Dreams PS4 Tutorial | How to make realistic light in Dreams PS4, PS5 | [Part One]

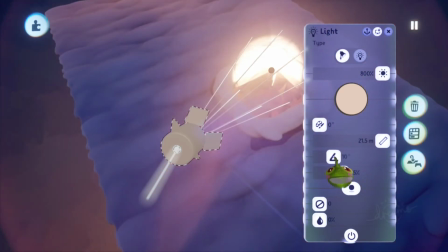This is of course like how much of the area you want to cover with your light.
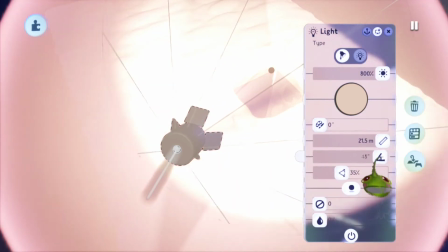That's your beam angle basically. Like if you have a bigger cap, you can use this.
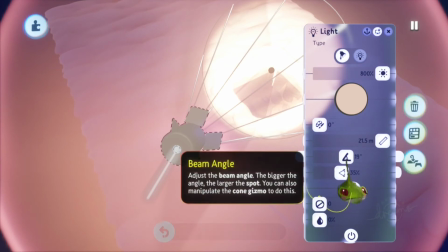But in my case, I have a smaller cap, so 19 degrees is enough for me.
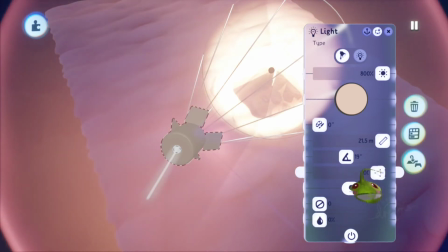And then we have like a fade angle. This is more like if you want in my uh,
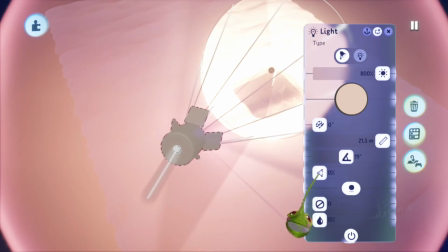if you want to have like a spotlight or a flashlight, you could use.
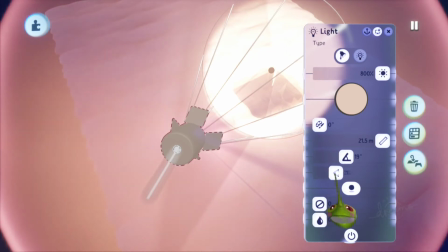Well, a flashlight doesn't have that high beam as well, by the way. Like a flashlight will be something like this.
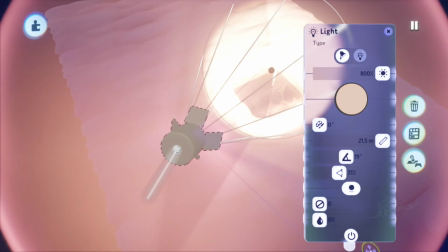Like it still have like a soft edges around. I don't know if there's a hard light in real life. Um, I don't know, but I try to think of a situation where that could happen.
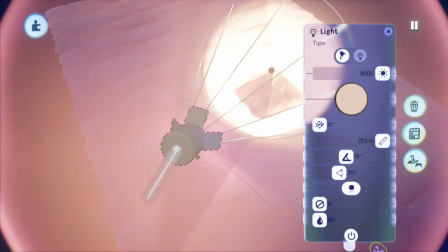But mostly light always have a little bit fading around the edges because yeah, sometimes there's an object in front of it, which where light like goes through, and the round object basically fades the light away. But also light itself is not very hard and straight.
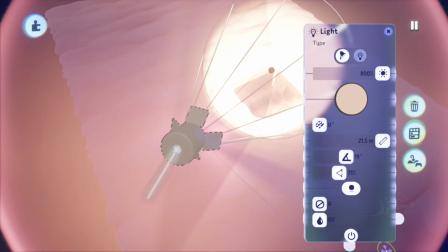It always have that soft like fading basically around the lighting.
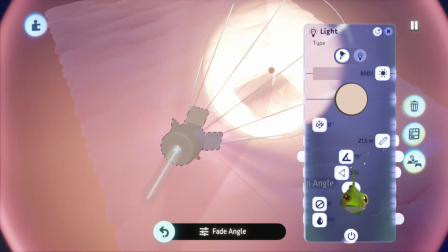So you have to do that as well for, in this case, the sun.
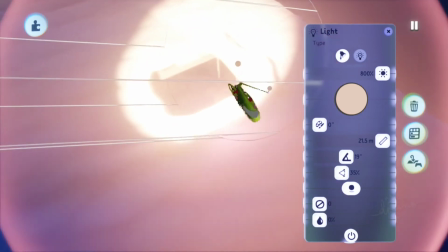Even though you're not seeing like only the parts of it,
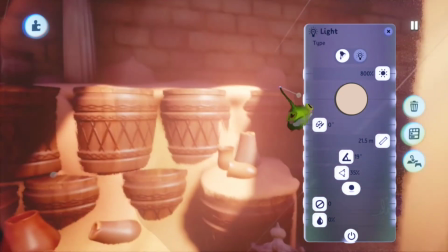so it's only like the moment where it hits the gap in this case,
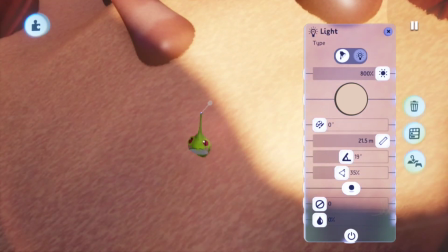and you can see then that the edge of the light is fading slowly away. That's how like light works basically.
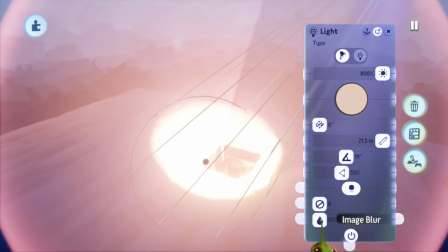Um, and the rest like here you can others put other settings if you want to have like pretend there's like maybe something in front of it.
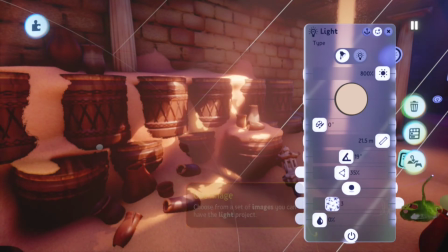Like, do we want to maybe pretend there is some trees going on? You can use images in the front of the lamp.
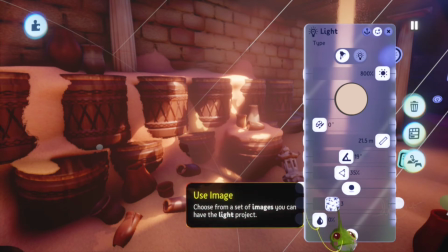I use images. It's very useful for situations like if you want to pretend there's an object actually in front of it,
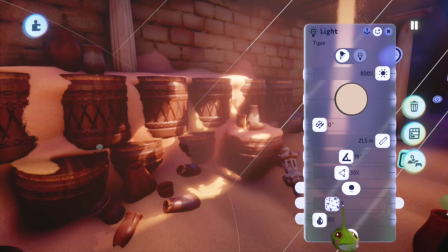but it's a really clever way um, to do this.
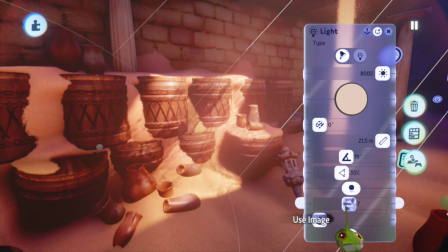And try to maybe find a good image that you can use maybe,
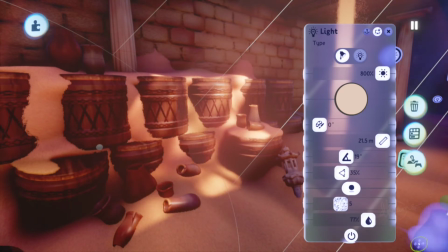and then we can use the image blur so that is not so um, um, so hard lined in the shadow. That would be really weird if like the light around it is very soft and then the shadow itself is very hard.
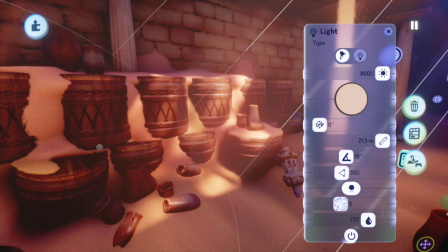That doesn't make any sense. So you have to use blur effect as well.
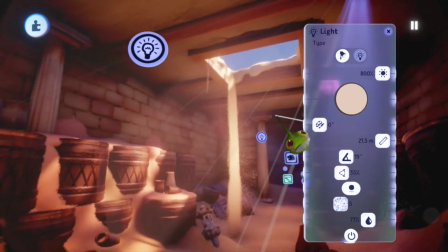I was thinking before I was going to release this scene to actually use this, um, but it lost
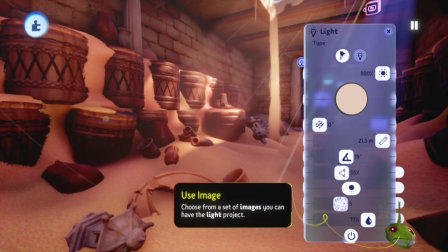my magical focus point because I really want to have that very bright, like the sun. It's like the hottest day at this moment, and there's nothing in between the scene and the sun that's blocking the sun.
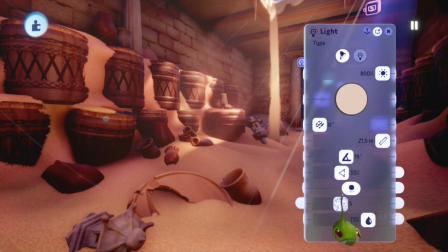So I made a point for I made a in my case not using the image at all for this.
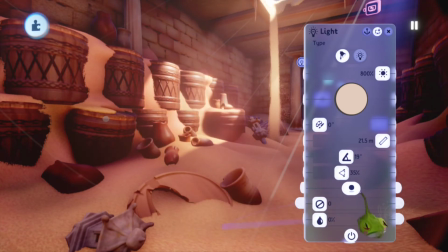So I keep it like this because that for me was more powerful to have this scene. But it really depends on your own creation. So don't take this as the only way, like I said. But yeah, just using
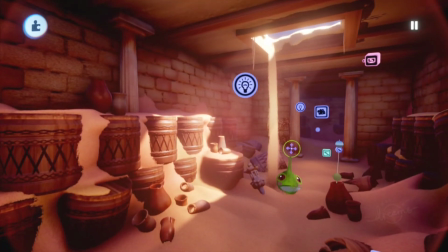your own style. So that's how I did my lighting in this scene. That's how I made the reflection basically.
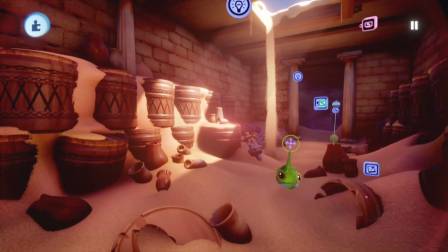And the GodRay, I showed the GodRay as well. But before, and this is a um very important one to have as well, and that is your color scheme.
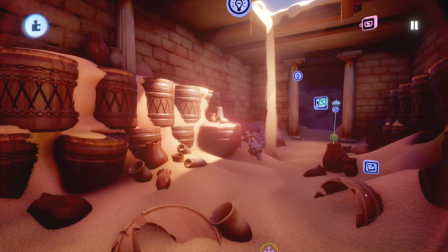And you're like, color scheme? I'm using my assets.